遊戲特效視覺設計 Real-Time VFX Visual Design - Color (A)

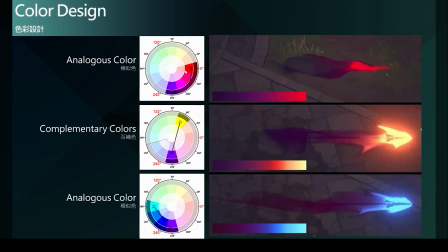最后结束淡出那这样子的色彩偏移呢正好从零度一路偏移到270度那也就是偏移了将近90度的范围也在这120度相似色的范围区间里面
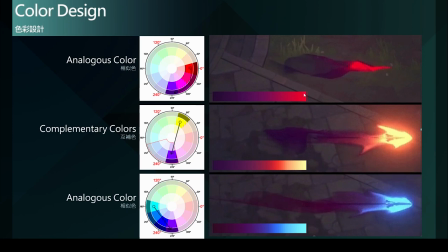所以利用这样的相似色的基础颜色的设计然后就是完成了这第一组的色彩变化再来看第二组我们看到它的漸层是由黄色走向橘红色
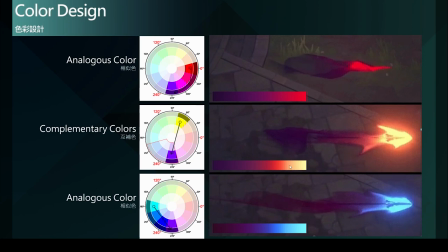最后走到深紫色那就是下面这个漸层的结果那我们在色彩上找出对应的位置我们就可以看到由黄色走向橘色红色一直到深紫色的位置
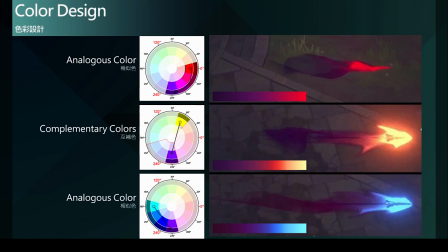那黄色到深紫色的这样子颜色的位置所呈现的正式互补色的范围虽然不是正对面的深蓝色的效果但是正符合我们前面所提到的
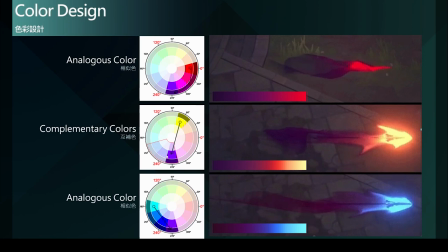分割互补色概念正好是向左右偏移的范围那这个位置呢正好就是也始于互补射的一个范围里面所以这一个中间这个配色的方式采用的就是互补射的概念
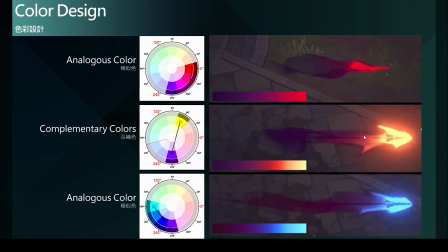来形成一个很好的色彩对比那整个视觉呢也就更加集中在攻击的前端那后面呢也就比较低视觉注目度的色彩來運用,所以得到一個很好的色彩對比
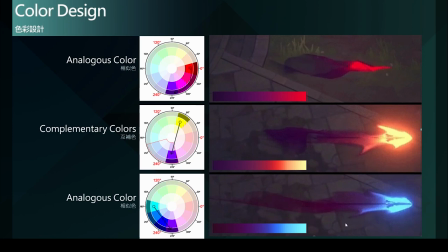那在第三個案例裡面呢,我們可以看到顏色從很高彩度的水藍色一路到藍色,紫色到甚至有點陶紅色,深陶紅,酒紅色的顏色那在漸層呢,
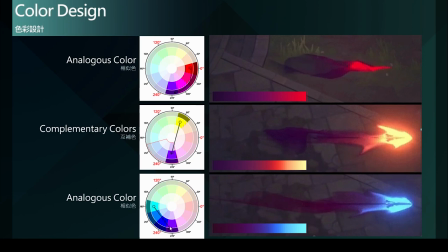我們在色盤上就可以看到從180度的水藍色,一路到深紫色的位置在这样子的色彩分布下我们可以看到它的偏移值有180度偏移到270度在90度也在120度的相似色范围里
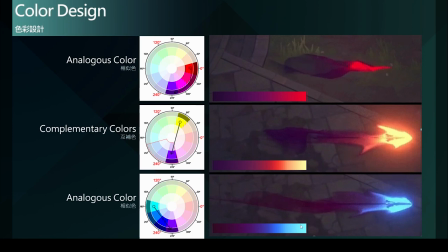所以这个色彩的配色方法采用的真是相似色的方式而相似色上面这一组跟下面这组相似色的案例我们都可以看到他都利用了高彩度高色彩吸引力的颜色来作为攻击前段
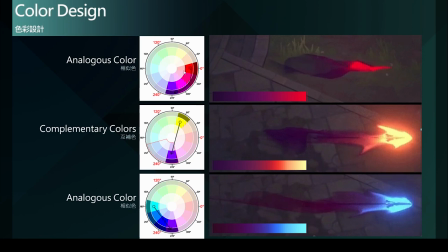我们这红色红色之与紫色红色更加的使人注目水蓝色之与紫色水蓝色也更加引人目光的注意所以都将这颜色作为所谓高彩度高视觉吸引的色彩运用
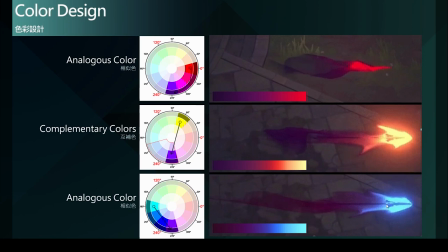把它安排在攻击的前端然后在末端消散的部分就采用比较低视觉吸引比较隐晦的颜色比较暗的颜色低注目性的颜色来放在这末端消散的部分
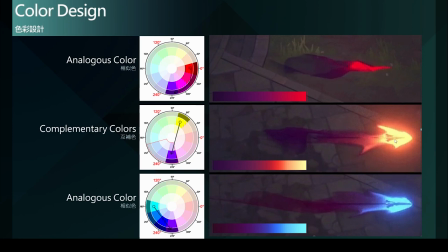所以就由高吸引力的色彩一路走向低吸引力最后消散消失那这就是一个很好的一个案例来说明如何利用相似色与护补色来进行色彩设计
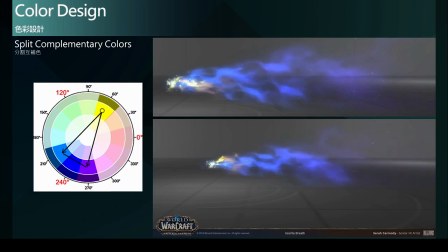接下来我们来看一组分割互补色的典型案例它是一个投射物的效果在前端的部分我们看到它采用了黄色来作为主要的颜色接着是蓝色以及末端消散的紫色